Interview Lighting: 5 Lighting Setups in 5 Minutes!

Hello everyone and welcome back to another episode of Tips, Tricks, and DIY. I've got an awesome episode for you here today, so you're not going to want to skip this one. Every filmmaker, videographer, and content creator shoots interviews at some point in their career, and there's not just one way to light them or set them up. So today, I'm going to show you how to do 5 different lighting setups in 5 minutes. Let's get to it.
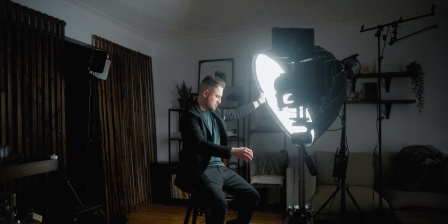(0:29)
Alright, so our first lighting setup here today will be a far side lighting setup. This is where we place our key light on the far side of the subject.
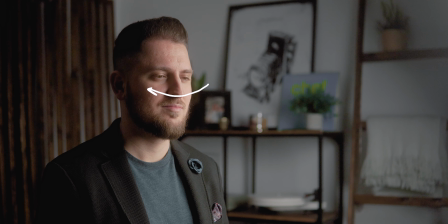(0:36)
So first, we will set up our subject not facing directly into the camera, but at roughly a 45-degree angle. Then, we'll go ahead and place our key light on the far side, or the side of the subject's face that's not facing the camera. This will allow the light to wrap around a bit, but leaving the camera side of the face a bit darker or in shadow.
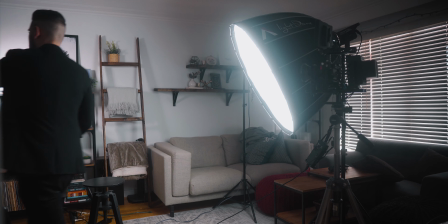(0:52)
How light or dark the camera side of the face is will depend on the placement of the light, so just play around with moving it closer or farther from the subject.
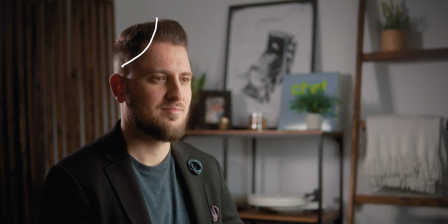(0:59)
If you're going for a super dramatic look, you could leave it like this, or you can use a bounce board to fill in some of the darker or shadow side of the face.
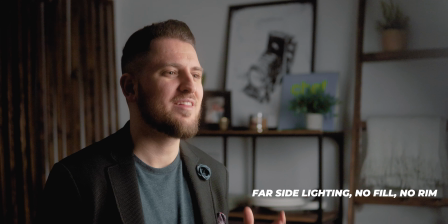(1:06)
Finally, you could also place a rim light on the opposite back side of the subject to give them a highlighted edge so that they pop off the background.
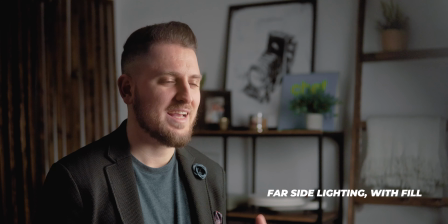(1:12)
Just play around with the placement and the intensity until you're happy with the look.
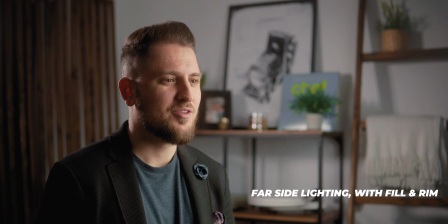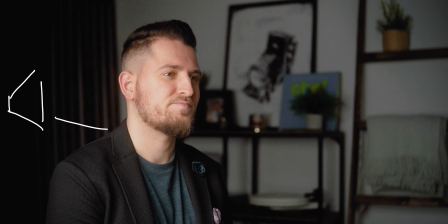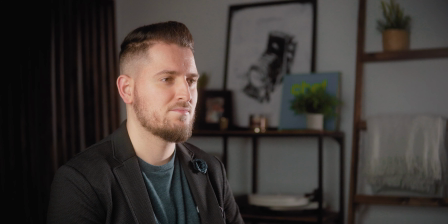(1:32)
Alright, so our second setup here today will be a near side setup. This is where we place the key light on the subject's side of the face that is facing the camera.
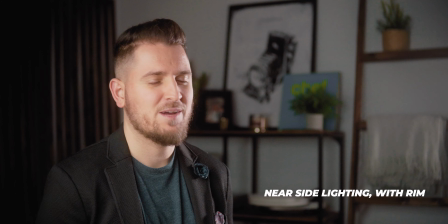(1:38)
Now this will give the subject a more overall lit look. You could once again place another light at the opposite back side to add a bit of a rim light or hair light to the subject.
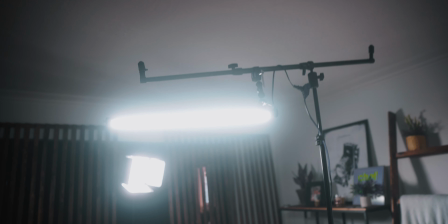(1:56)
Alright, and now we're on to our third setup, and that is overhead lighting. This will create a much more moody and much more dramatic look.
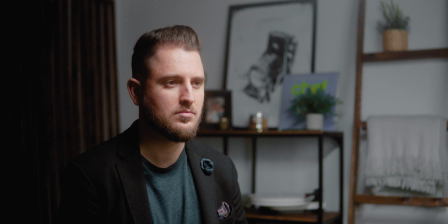(2:03)
So although it won't necessarily be popular for something like corporate interviews, this could still be fun to use in certain situations.
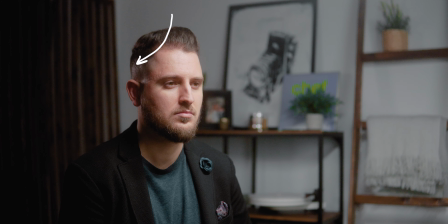(2:09)
You'll need something like a C-stand to mount something like a tube light overhead and slightly to the front of the subject's face, or just simply hang a softbox overhead.
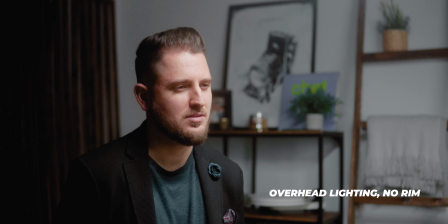(2:15)
This will cause the facial features to cast a soft but harsh shadow down the face.
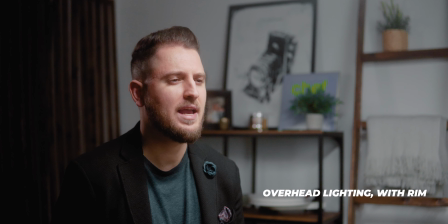(2:20)
Like the other setups, you can always add a rim light to the opposite back side of the subject's head to give them a little extra pop off the background.
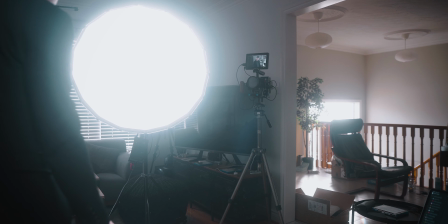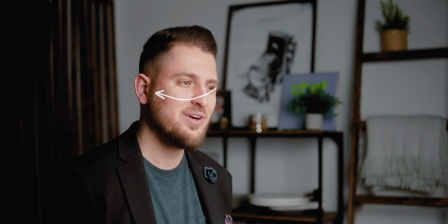(2:36)
Our fourth lighting setup here today is just a straight-on lighting look. This is similar to the near side lighting setup, but it is a little bit different.
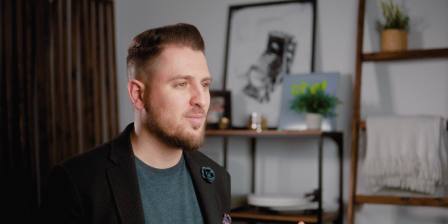(2:44)
This is where we place our main key light directly in front of the subject's face.
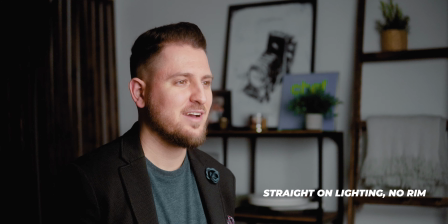(2:48)
Now, this will give them a pretty evenly lit look, while still having a bit of shadow fall off on the near side of the subject's face.
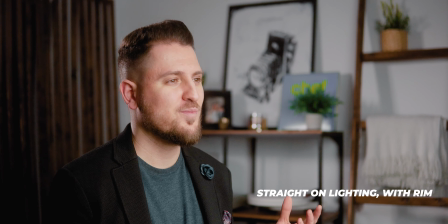(2:54)
You can yet again add a rim light to the back side for that extra bit of pop.
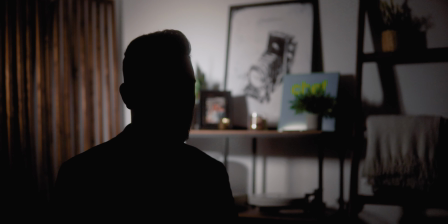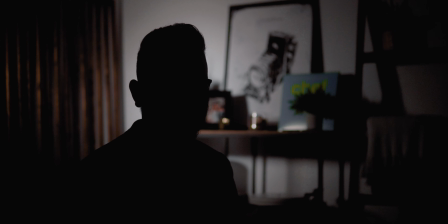(3:08)
And finally, this is the most non-traditional lighting setup here, and that is the silhouette look.
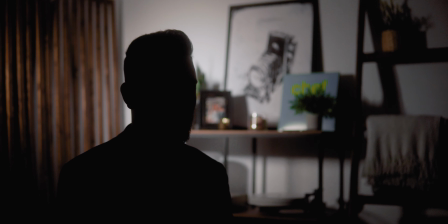(3:13)
This is for if your subject, for whatever reason, needs to remain anonymous in their interview. For the setup, you'll quite simply light just your background and don't light the subject at all. Make sure they are far enough away from any other walls that may be in front or beside them, especially if they are white walls,
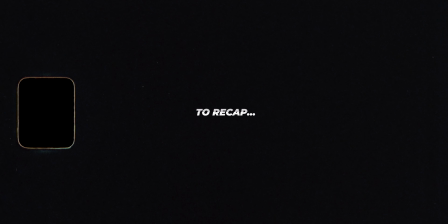(3:27)
as that may cause some light to bounce back onto the front of the subject. You can darken the face area a bit in post if need be.
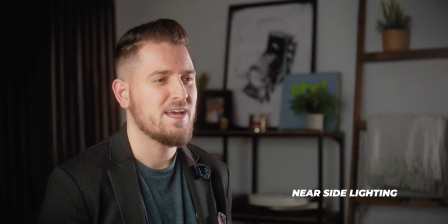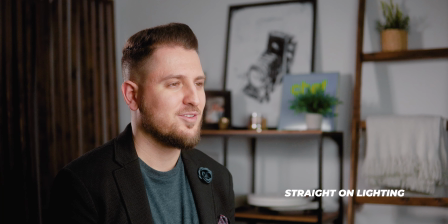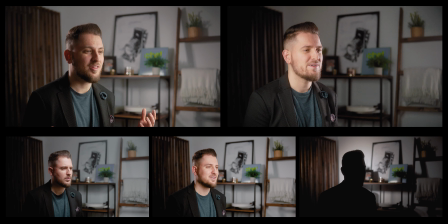And there you have it.